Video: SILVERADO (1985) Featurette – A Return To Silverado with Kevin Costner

Larry wanted me to smile really big when the camera came on me. You know, like, I killed him. And in retrospect, I think he was right. But I couldn't do it, and I said to him, Larry, I've done this the whole movie. I've been Jake. I've been swinging. I said, I've just killed two guys.
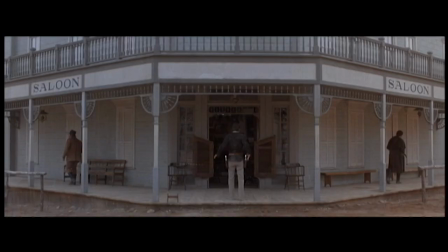986s
I want my face to not be like, I killed him, you know, which didn't seem right to me, didn't seem realistic.
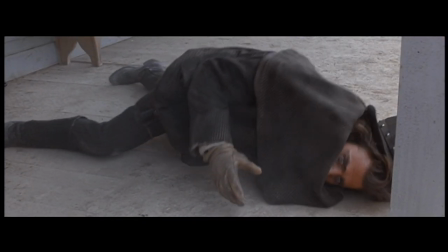995s
He said, okay. And so I didn't. And the moment plays fine.
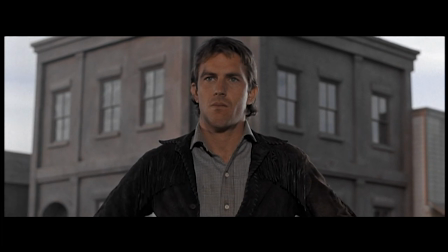1001s
It just doesn't play great. You could tell that probably the audience wanted me to go, I killed him. I killed him, deader than shit, both of them. Way to go, Jake. And the audience wanted that moment. And so what did I learn? I learned that he was right. I also learned that the tone of the movie wanted that moment. I was right, I think, intellectually about you're not so happy after you do something like that and blah, blah, blah. But the tone of the movie could have absorbed a moment that wasn't exactly realistic.
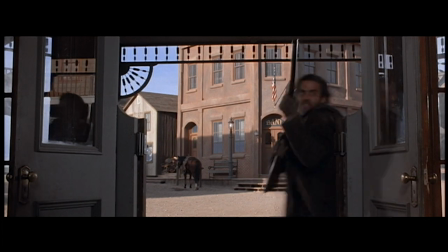1041s
I think Larry allowed that because the relationship we had was a really good one. For instance, when I went and hid behind the bar, I had dreamed a night before that I would come out without my boots on because I wanted to be quiet.
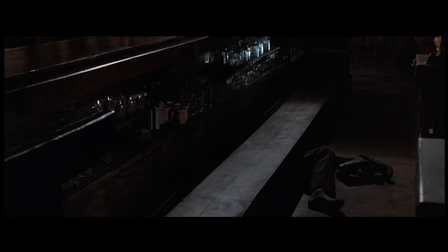1057s
So I dreamed that. And I saw in my dream that my boots weren't on.
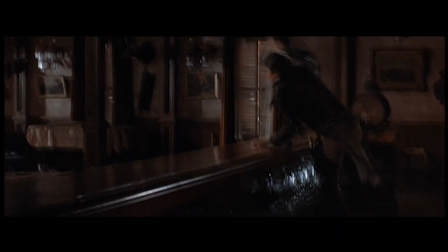1062s
And so when I came flying back over the bar, I landed quietly.
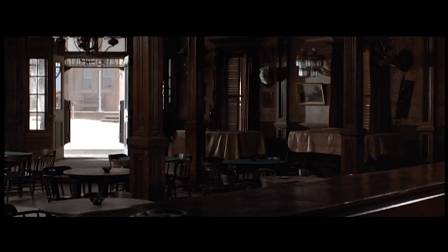1067s
And that would always lodge me into what I felt were survival instincts.
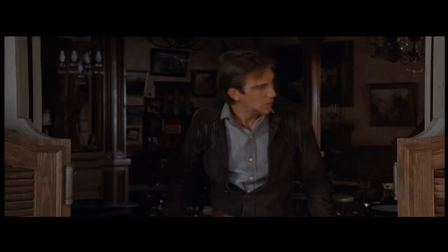1072s
And that survival instinct works perfectly in that tone of movie anyway. You know, it's like, wow, Jake's got his shit together a little bit.
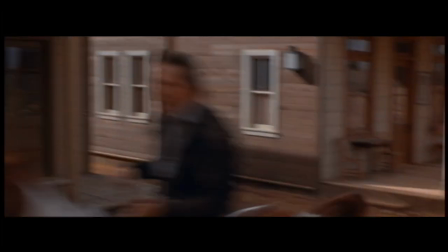1080s
That kind of thing was from dreaming about the part that I had. I would dream in my trailer,
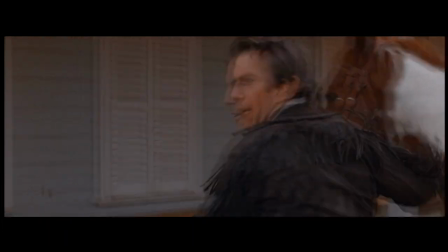1085s
you know, because you keep trying to add things to it that don't make the picture fatter that
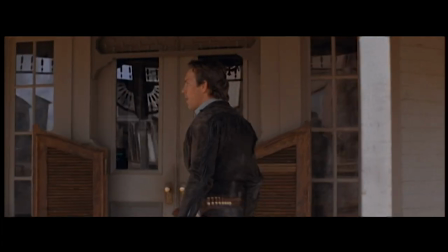1090s
just exists within the moments that Larry has opportunities had given me. And there was one thing that actually eluded me, which was a scene where I go riding across the yard after I've been captured at McKendrick's ranch, and I come bursting out of the barn,
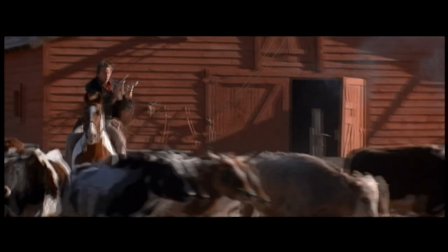1104s
and here comes Jake again, and he jumps up onto the porch. But it was interesting because it goes, here comes Jake, you know, and you could actually hear the music in your head, dun-da-da-da, and he's blazing with both six guns.
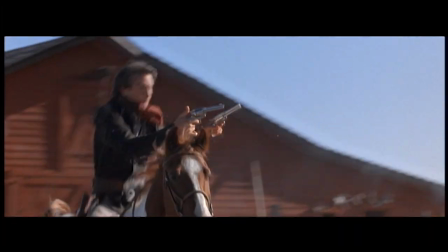1115s
And it suddenly dawned on me that if both of my guns are going off, I don't have any hands on the reins.
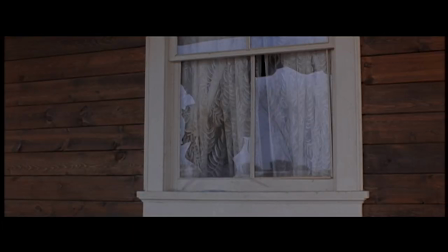1120s
Because Larry wrote it, two guns blazing, I really accept that.
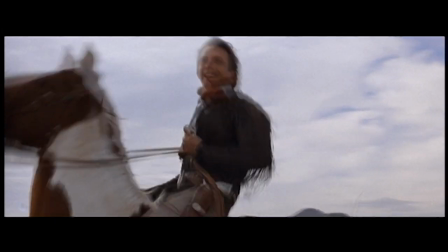1125s
And so it's up to me to figure out how to do that and to make it so that it just is exciting and it's fun and it's Saturday morning matinee.
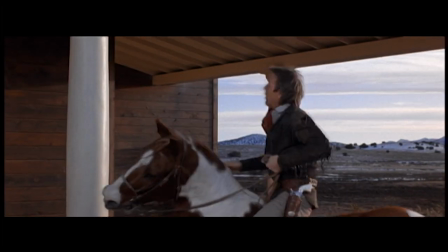1134s
And then every boy wants to be Jake.
Come on, Hockey, jump!
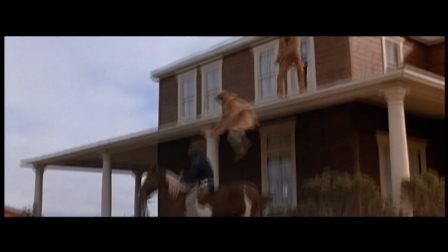Young people are caught in that world of being, of having forced to be adults and then still having a boyish quality and that's where Jake existed.
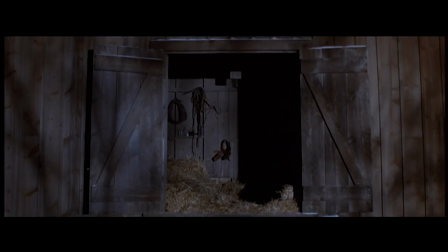1155s
That his friends could be in terrible trouble and he's doing giant swings on a bar trying to get laid.
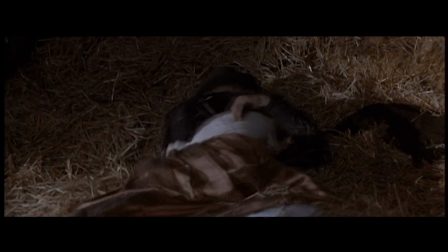1162s
This was probably one of the funnest movies I'd ever worked on. If I look at that picture, I can remember that time and it was a good time for me and and it was a good time for those people, all the people involved. I've gone on to have other great things happen to me, but that movie ranks right at the top for me
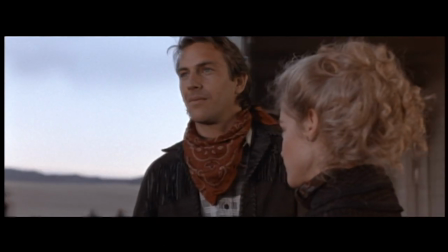1184s
as an experience and an opportunity to be in a Western and to have a great character and friendships that were forged. And so it was the big attention getter for me, to be honest. I think No Way Out and Untouchables did something else. I think Silverado was a who was that role.